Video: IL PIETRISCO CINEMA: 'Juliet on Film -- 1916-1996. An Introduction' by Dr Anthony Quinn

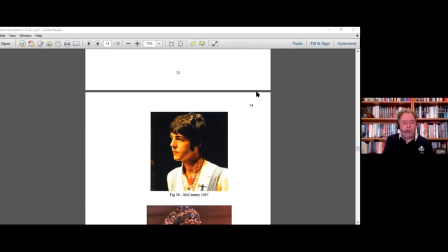But the part was given to an unneeded, he refuses to name who it was, and I haven't found out it was an actress who had long golden locks of hair and on the first day of rehearsal she turned up and she'd had her hair cut short.
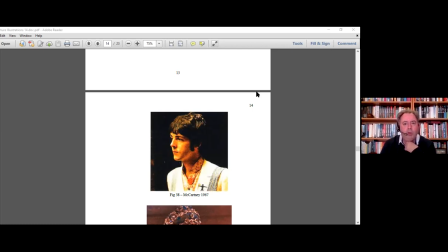Now Zephyr Eli had previous with this he would not allow anyone in stage production to wear wigs. He did not allow anyone to wear wigs because he was of the opinion if you have a wig you're showing it off you know you're turning this way and that way and it's not natural so the girl was sacked and
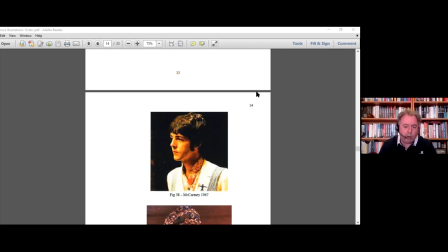Olivia Hussey was brought back for another screen test by this time he writes that she had lost some of her puppy fat she had a bad habit of biting a nail she'd given that up and she got the role.
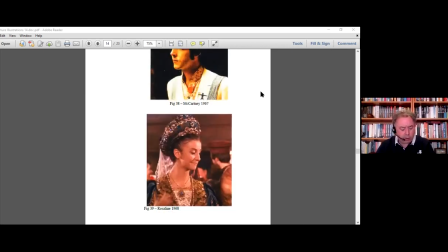Figure 39 is the Rosalind character 1968 and we hear her being mentioned being announced as such as she enters the banquet Now, it's quite interesting because in all these films, we see the same trait.
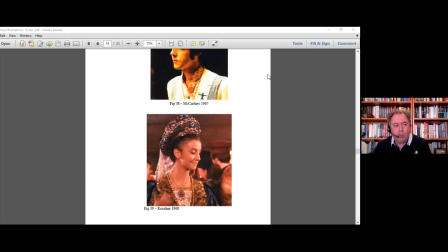We see a young, beautiful person playing Rosalind, who is then replaced by an even more beautiful person playing Juliet, even though Rosalind does not appear in the play.
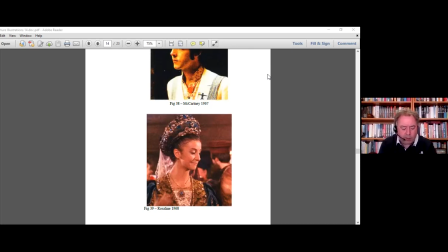Here, she's playful, confident, flirtatious. She smiles with Romeo as she dances. She then dances towards the camera. and she turns around and her gown obscures the camera's view. What happens after that is, for me, the defining moment in Zephyr Ali's film.
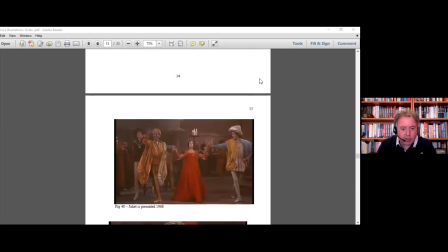The presentation of Juliet. At this point, the music has been building to a crescendo that stops suddenly, but simultaneously isolates and highlights this moment. We hear the introduction of a more tender melody and Juliet appears in a full lens shot,
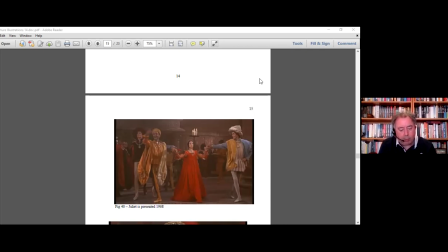symbolically and physically replacing the departed Rosaline. She's wearing a long crimson gown and her face is framed between the two male guests, one of whom actively encourages the households as well as the audience to applaud her entrance.
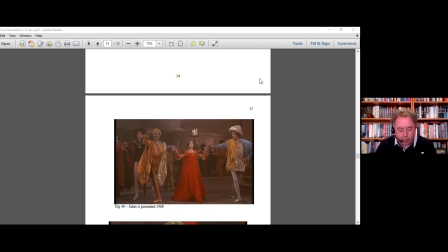This is Juliet being presented to the world as a young woman. Now, the film changes dramatically. We cut to Romeo at this point. He's been watching. He pulls his mask down. He doesn't want to be seen.
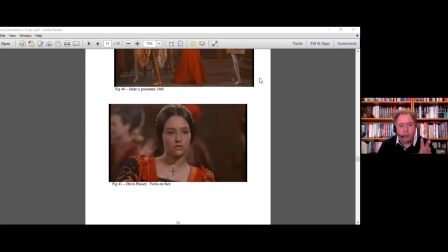But the whole costume, Juliet's costume, is designed to bring attention to her face. And what happens at this point is actually symbolic of Italian love poetry of the time where the play is set.
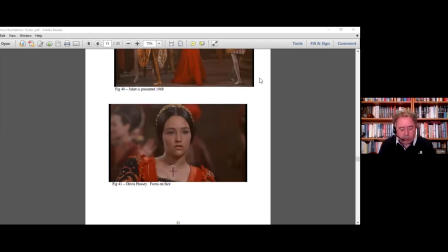that she's framed in shot in such a manner she becomes the sole focus of the male gaze initially juliet's in a long shot gradually replaced by medium shots and then close-ups firstly of her face then it's more intimate it becomes her eyes and her mouth
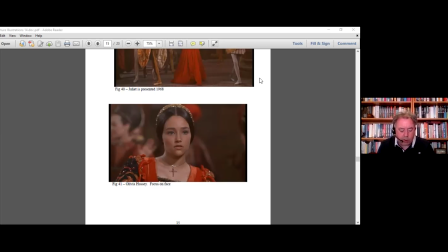it's a methodical progressive focus on the very blazon of renaissance poetry and the bodies broken down into parts for individual praise before being brought back to the face and then rapture poured upon the beauty.
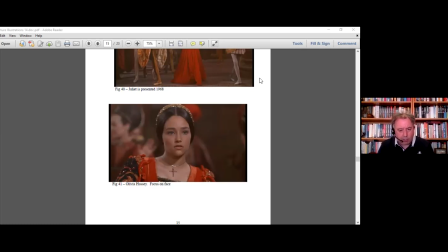Now this is done quite well because in a cinematic sense and by moving the camera the audience falls in love with Juliet at exactly the same time and pace as Romeo does which happens here.
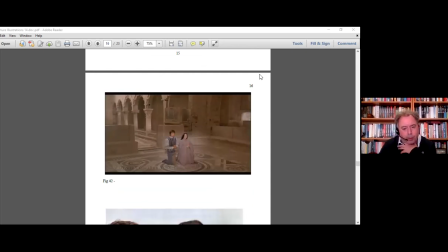Now this is quite, this is not actually from the film. This is from a rehearsal from the film, Figure Fortitude. This film was guaranteed a worldwide success before it was even released.